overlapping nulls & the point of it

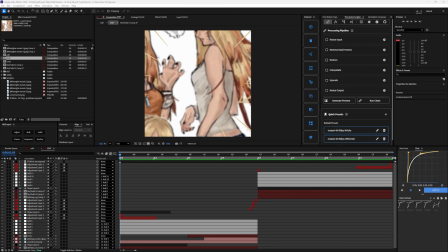(0:00)
Alright, so this is overlapping nulls, and the point of overlapping nulls. You're gonna need to know how to do this for like literally any style. So just because in my video I'm gonna use transition,
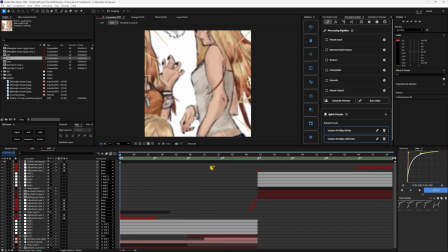(0:14)
it doesn't mean that it still applies to the other styles like impact and stuff. Alright, so first I'm just gonna show this real quick.
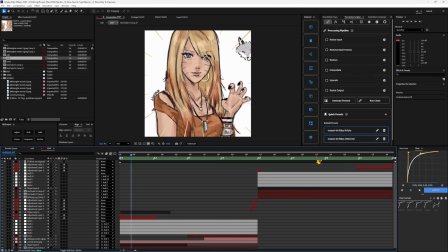(0:22)
It's like 5 seconds. So obviously the transitions here are very smooth.
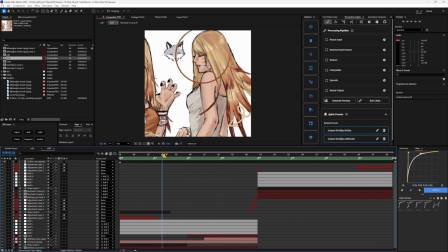(0:33)
Like that's pretty much undeniable.
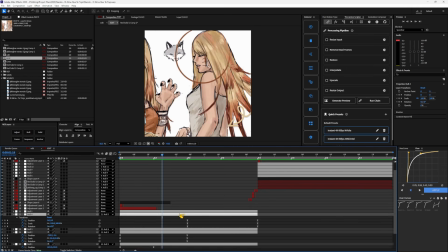(0:36)
And the reason why it's so smooth is because I overlapped all of my movements using nulls.
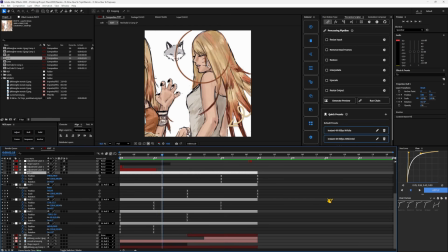(0:44)
Um, and the reason why it's so smooth is because while one movement is happening,
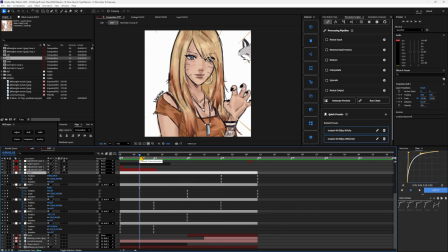(0:52)
the second movement is already happening. And you can see here, this is my very beginning movement, right? Like this little slide. But while that movement is happening, like this one is already happening because it's like in between each other.
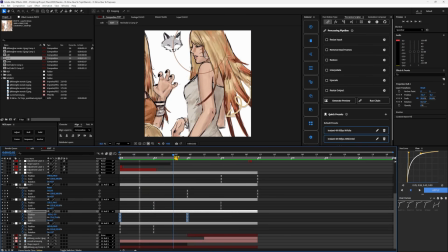(1:06)
So, and then it slides to here, and the next one is already happening.
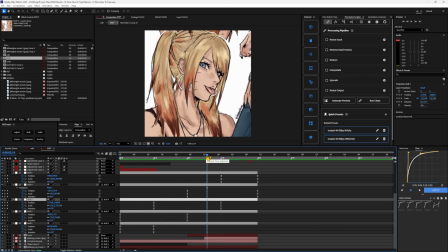(1:11)
And by overlapping a bunch of movement like this, you'll get very smooth, not stiff movement.
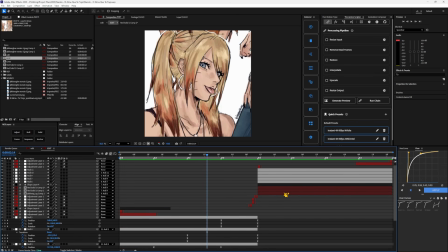(1:19)
And if you want to do this type of thing in particular,
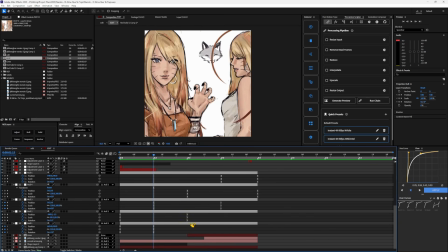(1:29)
you need to mark your beats first, obviously. And I have it on every other beat like this. So there's going to be an in for the first, and it's just going to be like an in graph, which I'll show you here. Then for this beat, also it doesn't always have to be this tight, you can change it and stuff, obviously.
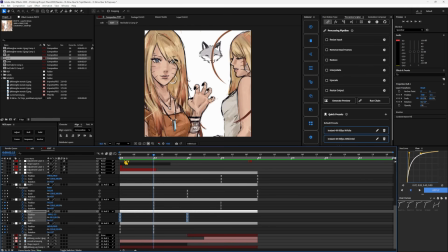(1:48)
Then for here, you want to place it in between and have one beat in the middle where there's no keyframes. And where then you're going to use edit speed graph, and you're going to do something like this, and you're going to make this peak onto the beat. That means that it will reach where you want it to reach on this beat right here.
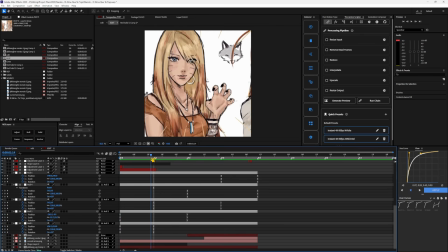(2:08)
And then you just want to keep overlapping it and doing the same thing. So then your next one will be on this beat, and it'll end every other beat.
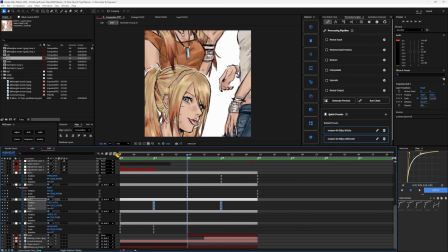(2:17)
And you just want to keep doing the same thing where you do it like this. You just want to, your peak right here is going to be where your movement will like end up. So mine will end up around here, not directly on the beat, because I realized my beat was a little late.
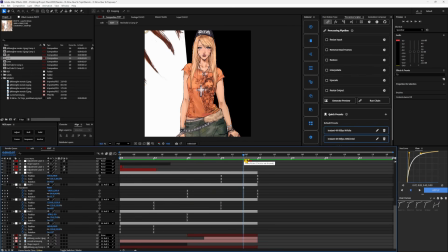(2:37)
And this also works for impact and stuff, obviously, which I will show in a moment.
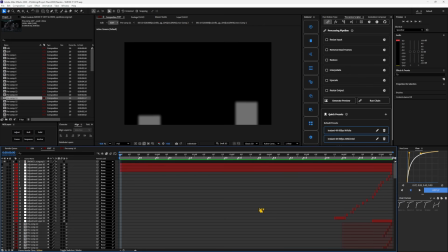(2:46)
Alright, so I just pulled up this edit where it's a different style. It's jugg, but I still ended up using nulls. So I'm just gonna go ahead and show the part real quick where I can actually I'll cut it right here. Alright, so
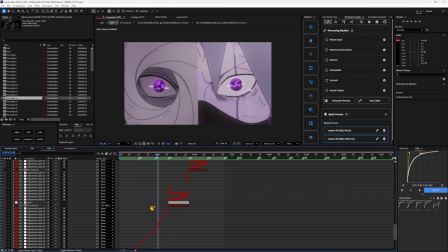(3:08)
you can see my movement is very smooth. You can also use transform, which is what I did for this first part. But you use this for special reasons.
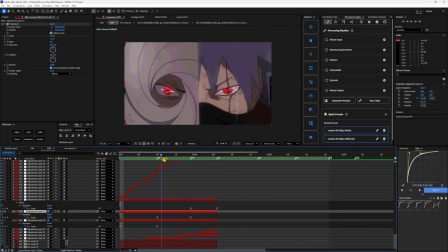(3:26)
But this I didn't. I wanted it to be stiff, so I did not overlap nulls. But if you want it to be smooth, that's when you do overlap. For example, here it zooms out and goes down,
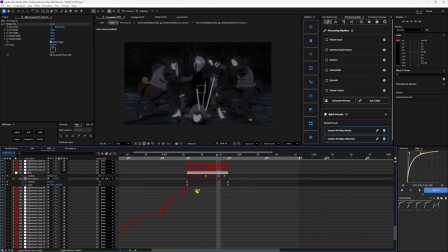(3:42)
and which this is what happens. So I always have my position and scale go to the very end of the clip so that the movement never ever ends. And so if you want to add another position movement, you need to use a null for it.
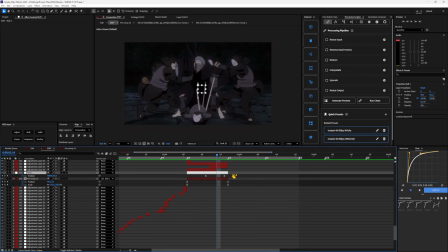(3:59)
And this is when it overlaps and it becomes smooth, which I just have like a normal out graph for this. Obviously you can change it for it to look good.